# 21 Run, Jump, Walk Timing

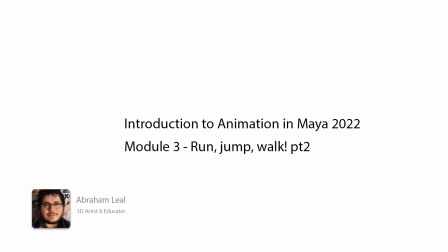0s
Hey guys, welcome back to the next part of our series. Today we're going to continue with the run and jump cycle, or well, that's not a cycle, it's just an animation, which is this one right here.
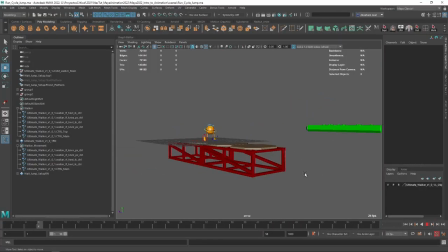8s
This is where we left off. This is the final part of our element, and now it's time that we start looking at the general flow and fluidity of things, okay? So what I'm going to do is the following. I'm going to go all the way to the beginning. I'm going to grab this curve right here.
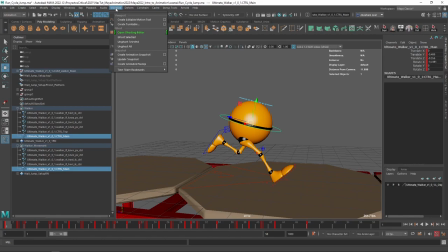23s
I'm going to go into animation, visualize, create editable motion trail.
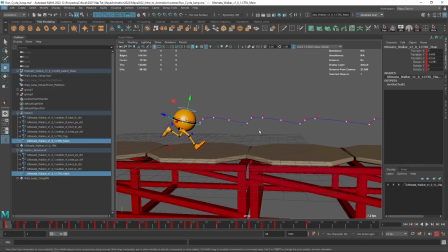27s
And this motion trail is gonna be great because remember one of the first rules that we talked about when we were talking about animation, and that is of course arcs. We want everything to be a nice clean arc. So right here I can start to see,
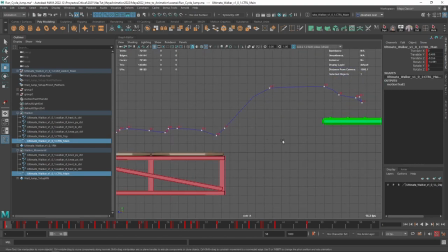44s
I can start to see how things are like looking in a not such a nice way, right? Like the curve here, the movement of the element here looks very wonky, and that's what's giving us this sort of like slow look to the whole thing.
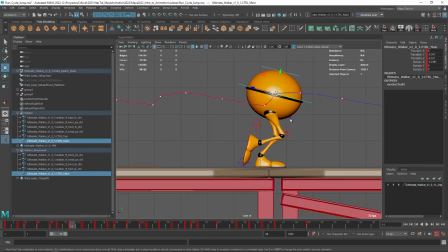57s
So for instance here, frame 9 and frame 11, you can see that he's not moving that much, and that's making it a little bit difficult to see the fluidity of the movement. Now we don't want to move the foot because we know that the foot is nicely planted, like we don't slide when we walk,
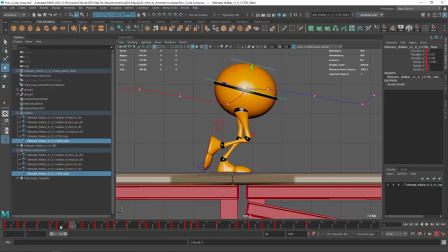71s
but we can definitely start pushing the character a little bit forward, or for instance here a little bit backwards, okay, to clean up a little bit of this curve, and that's gonna make it look a little bit nicer. So for instance here, frame 11, we can just like clean this curve up in a very nice controlled way.
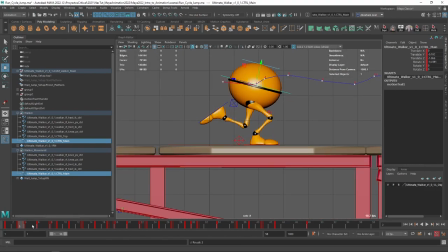91s
So same thing here, for instance, let's just move like forward a little bit. Let's go to frame 4, let's push it.
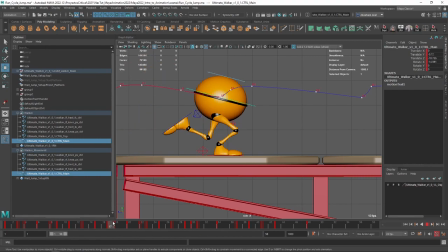98s
So we're pretty much smoothing the curve by smoothing the poses. Same thing here, frame 17, let's go a little bit backwards. Frame 18, let's go a little bit forward. It's going to allow us to create this very nice smooth transition all along the surface.
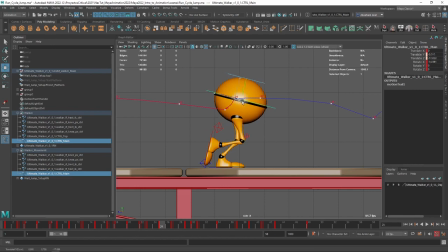114s
So here frame 25 is the culprit, so I'm just going to push here. Let's go frame 23. This is also going to break the animation, so it's not going to look like a cycle anymore because we're going to have a little bit more like elements here.
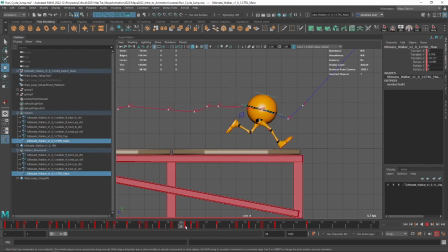130s
Now, see the distance that we have here? It's a little bit too much. Like the distance from frame 29, it's a little bit too much here to frame 30.
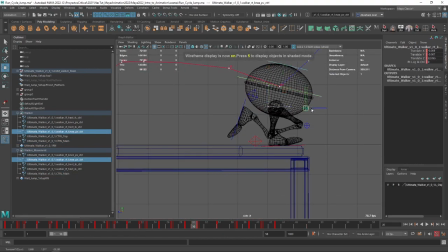137s
I can already see that we have a problem here in frame 30 with the knee, so let's just move this forward.
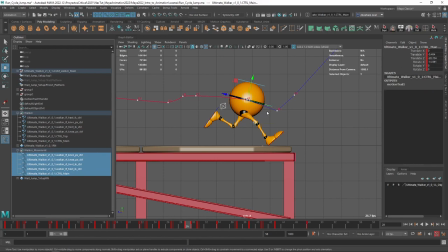143s
So what I want to do probably is frame 29, all of the movement from frame 29, let's just move the character back a little bit, just a little bit, like here. That of course means that this jump right here is going to be slightly back, like here, and then this guy right here is going to be like about there.
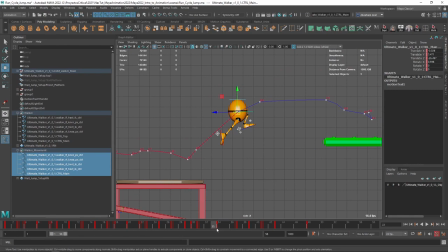163s
Like there. And then we got this. Now frame 24, we can definitely move him like up a little bit like this. Same deal with frame 31. Let's give him a little bit more verticality.
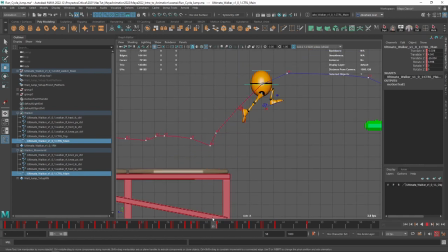177s
That way it looks like he's getting winning or gaining some height first, and then he falls. Now same thing here, like frame 37, not so nice. So let's grab all of the movement.
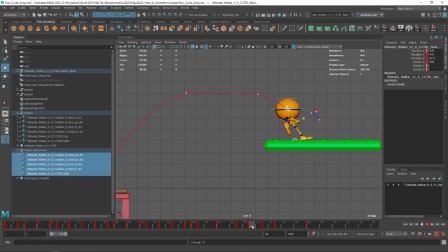192s
Let's go like a little bit higher, and then frame 30. Frame 30 is fine, I think. But like the fact that he goes all the way over here makes me a little bit like hesitant.
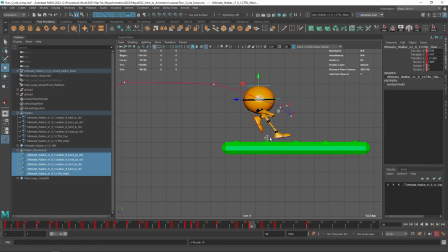206s
So I'm just gonna do this. Maybe even do that like this.
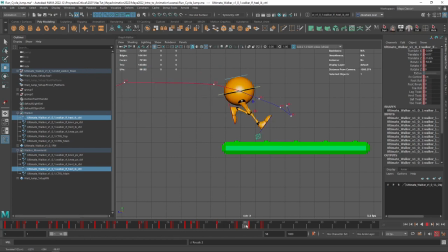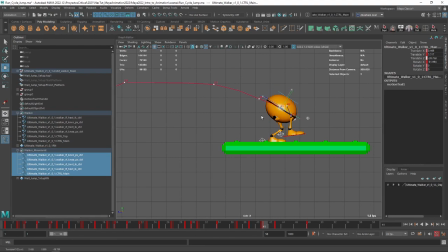220s
And then of course this frame, which is where he lands, needs to be further forward. There we go. So now let's take a look at the animation.
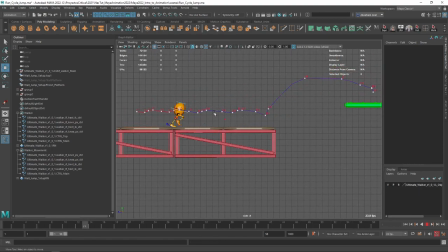238s
Way nicer, right? Like especially here at first, it looks very nice. I think here on frame 2022, the distance is also a little bit too big. You can see it there.